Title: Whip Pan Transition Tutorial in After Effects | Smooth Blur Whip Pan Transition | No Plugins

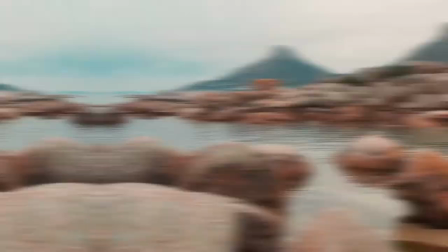In this tutorial, I'll show you how to create a whip pan transition in After Effects without using any plugins.
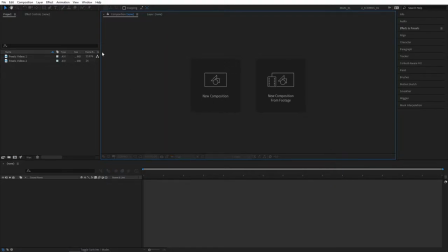You'll need videos, of course. I've got mine here from pixels.com, and as you can see, they are 24 frames per second. So create a composition based on that. Let's click on new composition, select the drop down, and select 24 frames, then click OK.
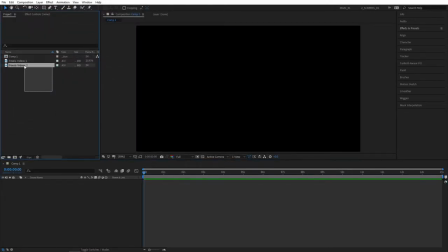And select the videos and drag them to the timeline. Then I'm going to go to 2 seconds, trim the layers, and align them properly so we have a scene ready to go for our transition.
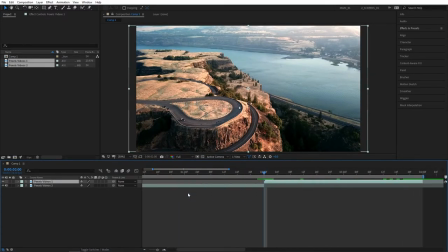Then I'm going to zoom in on the timeline. Then right click in the empty space and create a new adjustment layer. Then go to effects and presets and search for motion tile. Add this to the adjustment layer.
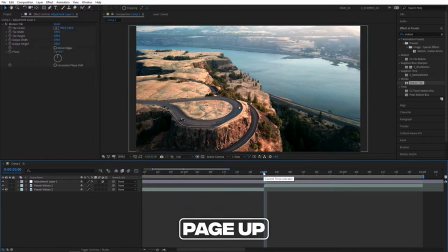Now from the cut point, move 5 frames back by pressing page up 5 times and create a keyframe for tile center. Now position your playhead at the cut point between your clips, then hold your shift and press page down once to move 10 frames to the right.
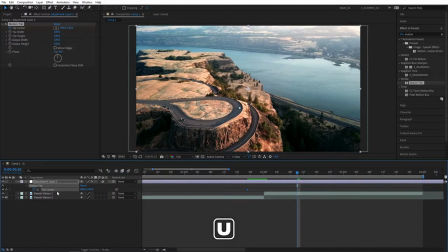Press U 2 times to see the keyframes on the timeline. And now we need to change out the values of the tile center. So depending on which direction you want to go, you just change out the values.
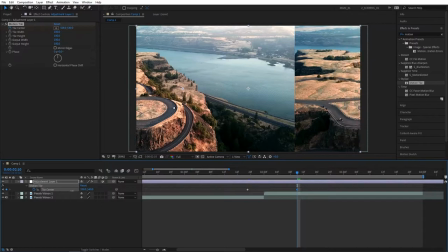I'm going to go to the right, so drag the X values to the negatives and make 2 full cycles.
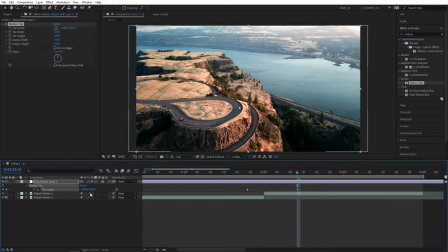So the value should be -2880. And now from this last keyframe we've created,
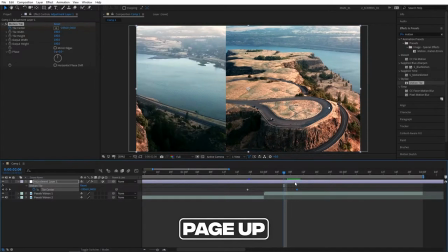go back 5 frames by pressing page up 5 times and set the value that is closer to the end keyframe value.
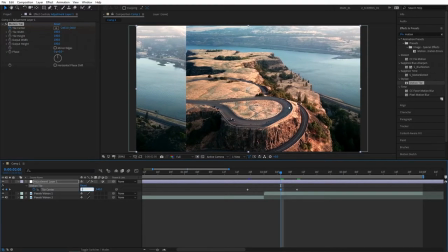So something like -2500 should do for this. This will give us a better easing at the end of the transition.
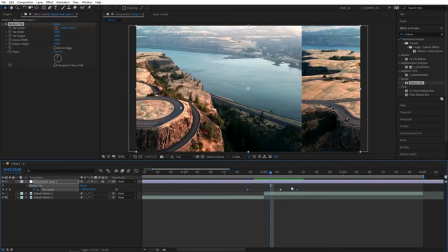And the next step will be to select the first and the last keyframe and press F9 to easily ease them.
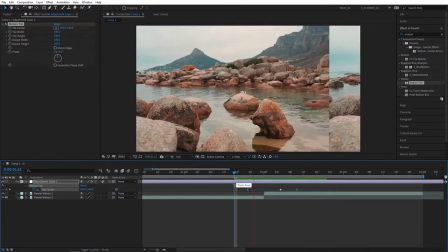We can do our first preview of the transition.
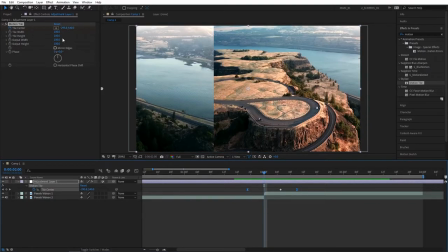And that looks alright as of now, but if you don't like these rough cuts, which personally I don't, let's click on the mirror edges and that'll make the transition a lot more seamless.
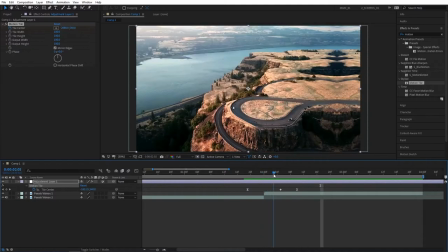The main part of the transition is done. Let's now add some blur.
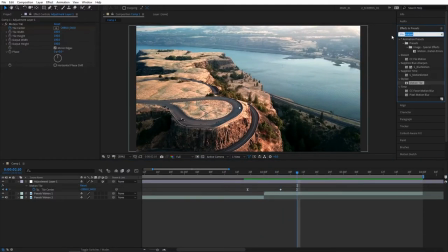So a lot of people like to add directional blur, but I personally don't because it doesn't have repeat edge pixels option. So instead I'm going to add fast box blur. Add it to the adjustment layer. Then go to the first keyframe of our motion tile center.
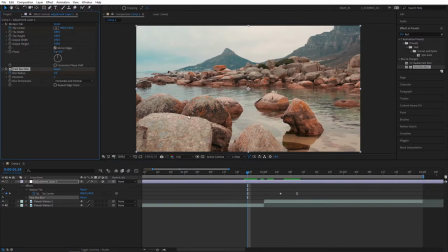Create a keyframe for blur radius at 0. Then press U 2 times to see them on the timeline.
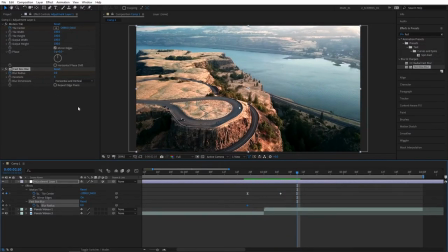Go to the end keyframe of the motion tile and create another keyframe at 0.
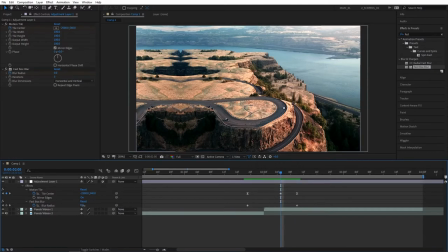Then go to the middle keyframe and increase the blur radius, but make sure to set blur dimensions to horizontal to get horizontal blur,
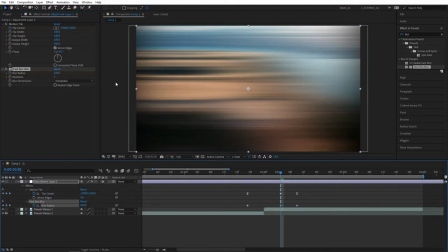and let's set blur radius to 200 and click on repeat edge pixels. You can see what it does. And as before, select the last and the first keyframe and press F9 to easily ease them as well.
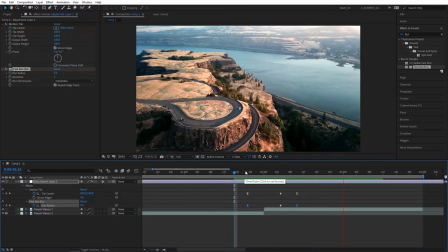And just like that, we've been able to create a dynamic whip pan transition in After Effects without using any plugins. If you enjoyed this tutorial and learned something new, please give this video a like. I would really appreciate that. Thank you so much for watching, and I'll see you in the next tutorial.